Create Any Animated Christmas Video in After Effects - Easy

It's a December to remember. Because no matter what Christmas holiday scene project you're working on,
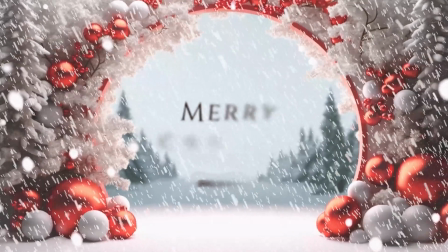[0:05]
I'm going to share with you several life-saving tips to help you easily create your animated videos in After Effects. First, we'll go through creating very basic videos that will take you no time to create,
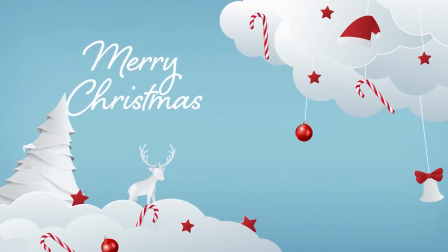[0:15]
and then we'll dive into something a little more in-depth to help you create any type of Christmas project you may be working on.
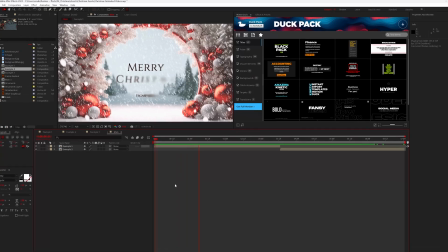[0:21]
So be sure to check out the timestamps below, and let's get started. So perhaps you want to create a greeting card or just need a Christmas-esque video.
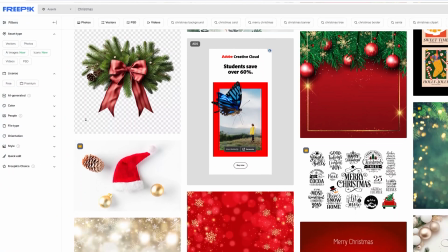[0:29]
Well, here's how to create something like this in a minute. So first, you can grab any type of Christmas graphic or background for free over at freepix.com,
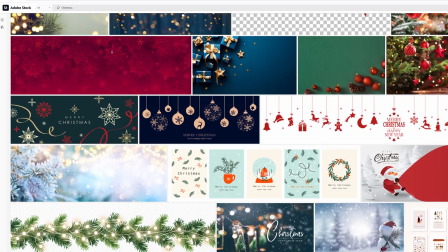[0:37]
or you know, you can use any stock sharing website, because creating graphics like this from scratch is its own skill set,
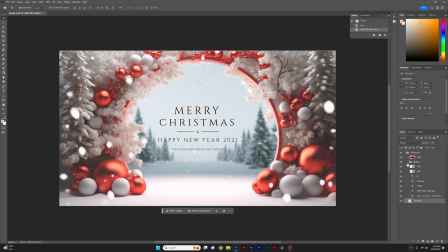[0:43]
and I don't even know what a skill set is, so... But once you have your file downloaded, you may need to use Photoshop or Adobe Illustrator to hide unwanted text and graphics.
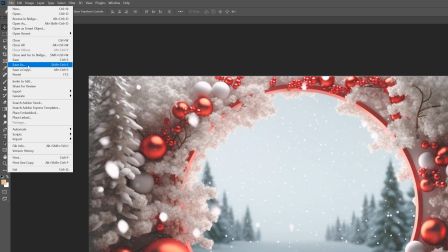[0:52]
But once that is done, save it and move over to After Effects. So we can import our background into After Effects, and I want to add some snow.
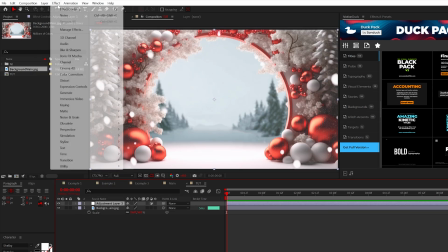[0:59]
So we can create an adjustment layer and go to Effect, Simulation, and add CC Snowfall.
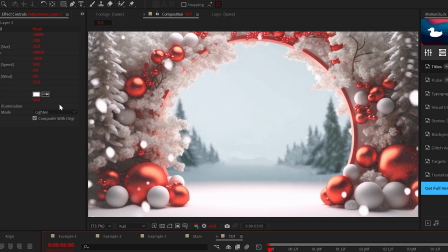[1:06]
Right away, this adds snow into our scene. Now you may notice there's a handful of settings, but we'll keep it simple.
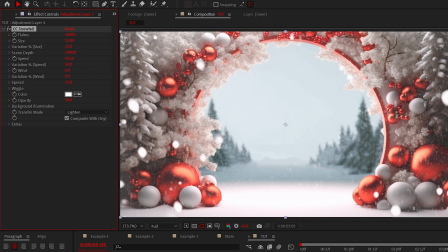[1:11]
We can increase the size of the snow so it's easier to see, and then we can increase the speed and wind to make this fall much faster and directional. Also, I like setting the opacity to 100 and then opening the
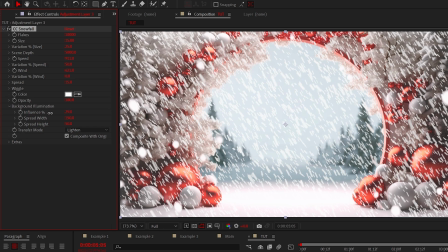[1:24]
background illumination and adjusting the influence to make the snow more visible.
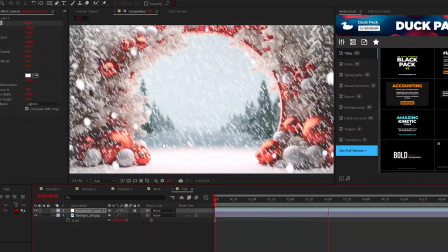[1:29]
And that's how to work with snow. Now, another great technique we have to talk about is Christmas theme title animations.
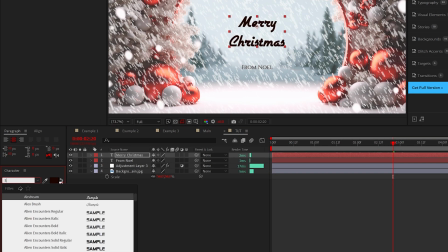[1:35]
Two of my favorite Christmas theme fonts is Cinzel, if you're looking for like a non-script font, and if you are looking for a script style font, Shelby is great.
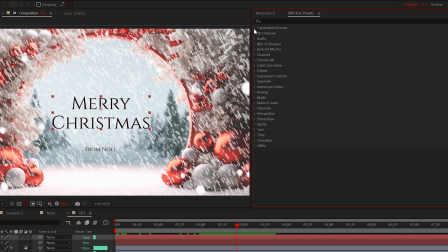[1:43]
But once your title is ready to go, go to Effects and Presets, drop down Text, and go to Blurs.
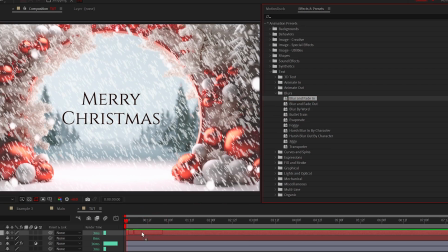[1:49]
Pretty much any of these presets are great, so just drag and drop one on top of your title and hit U on your keyboard to adjust the length of that final keyframe.
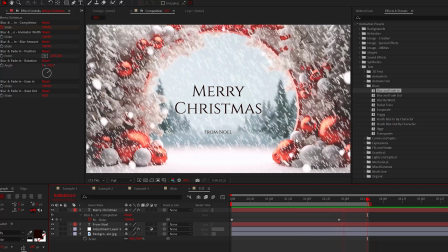[1:58]
And just like that, you can add cinematic titles in just a few clicks.
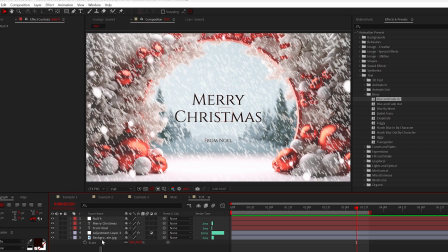[2:02]
And one last thing I want to do for a scene like this is to create a null object and then parent all the layers to the null like this.
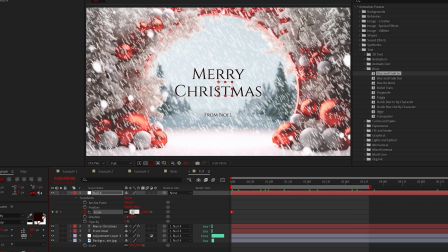[2:09]
And then I like to create a simple scale animation to animate our scene inwards. So scale from 100% to 110%.
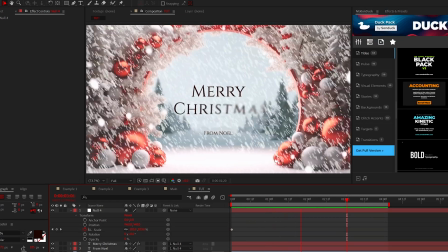[2:16]
And now we have a really effective Christmas scene.
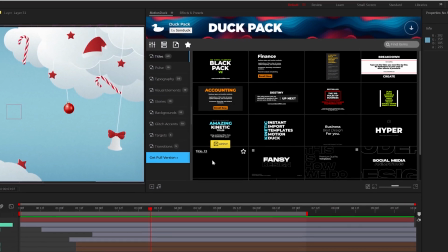[2:19]
And speaking of being effective in After Effects, for this holiday season, please be sure to get our free 100 templates here for After Effects and Premiere Pro.
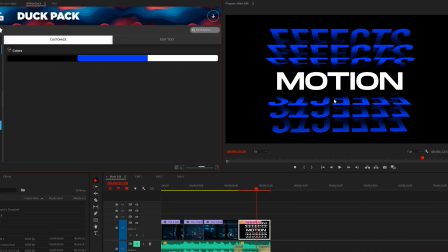[2:26]
This comes with our Motion Duck extension, in which you can preview and apply templates with a single click, and then customize those graphics with our pre-built control layers.
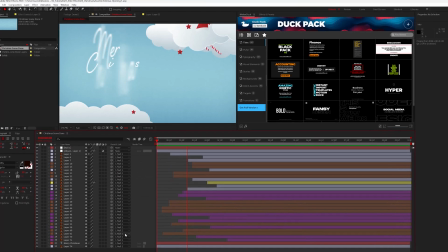[2:34]
So get your free 100 templates linked below and start saving time now. Okay, so let's move forward and talk about how to create scenes where we need to animate graphics like this.
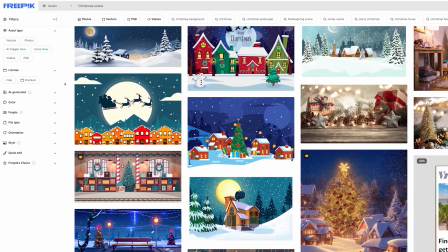[2:43]
In order to do these type of scenes, you need to download a vector project file, or specifically an Adobe Illustrator file.
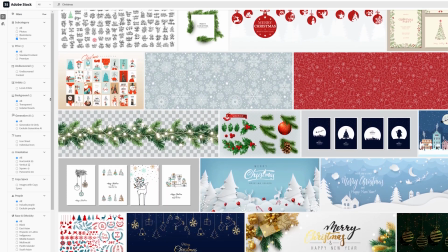[2:49]
You'll find these on any stock sharing website. Just be sure to set the filter for the search to vectors.
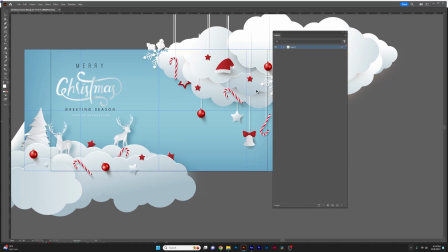[2:54]
So once you have that file, you can open it in Adobe Illustrator, and all you need to do here is go to Layers, so Window Layers.
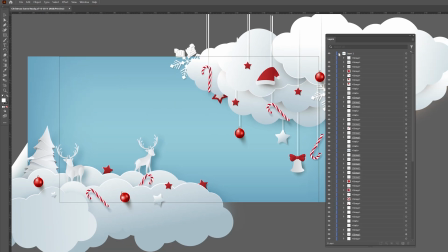[3:00]
And our objective here is to remove unwanted graphics, and then put each object into their own layer to animate in After Effects.
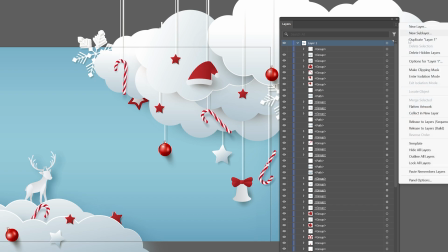[3:07]
So I can select Layer 1, click the hamburger icon, and select Release to Layer Sequence.
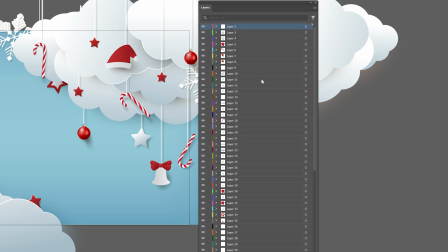[3:14]
Then just move all the layers above the original layer. Then save this file as an Illustrator file, and now we can move over to After Effects.
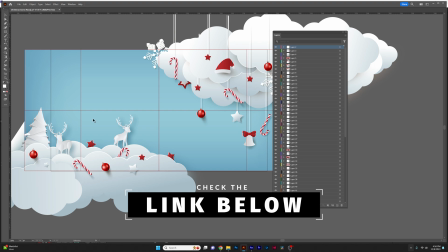[3:21]
I did skim through this, so for more depth on this process, check out my other tutorial on this Illustrator to After Effects workflow below.
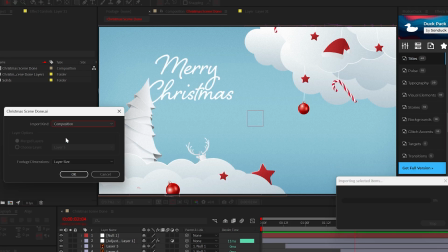[3:28]
Back here in After Effects, import the file we just saved as a composition and click Yep. All your layers should be here and available to animate.
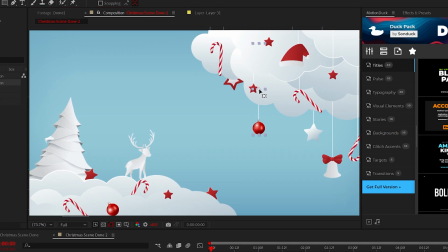[3:35]
So for example, we can select this ornament, and before we animate it, we can move the anchor point with the pan behind tool to the top of the layer.
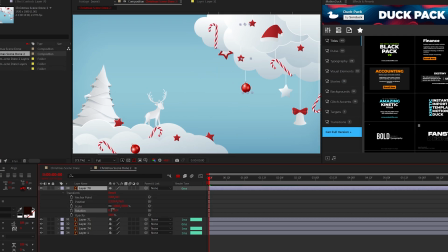[3:43]
So if I go here to rotation and animate it, this object will rotate from the anchor point as if it's swinging.
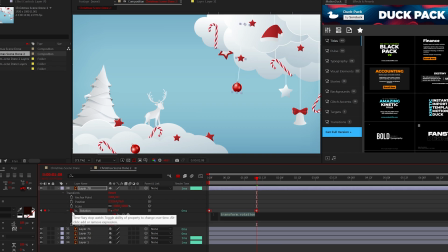[3:51]
Also, to loop an animation, you can alt-click the stopwatch and type this loop out ping pong expression.
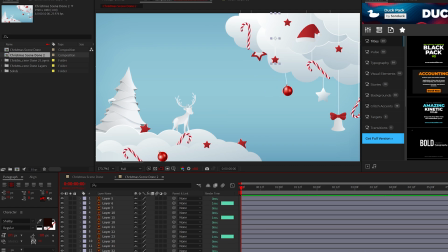[3:57]
This will loop the animation forever. And we can apply this concept to other layers by copying and pasting those keyframes to everything else.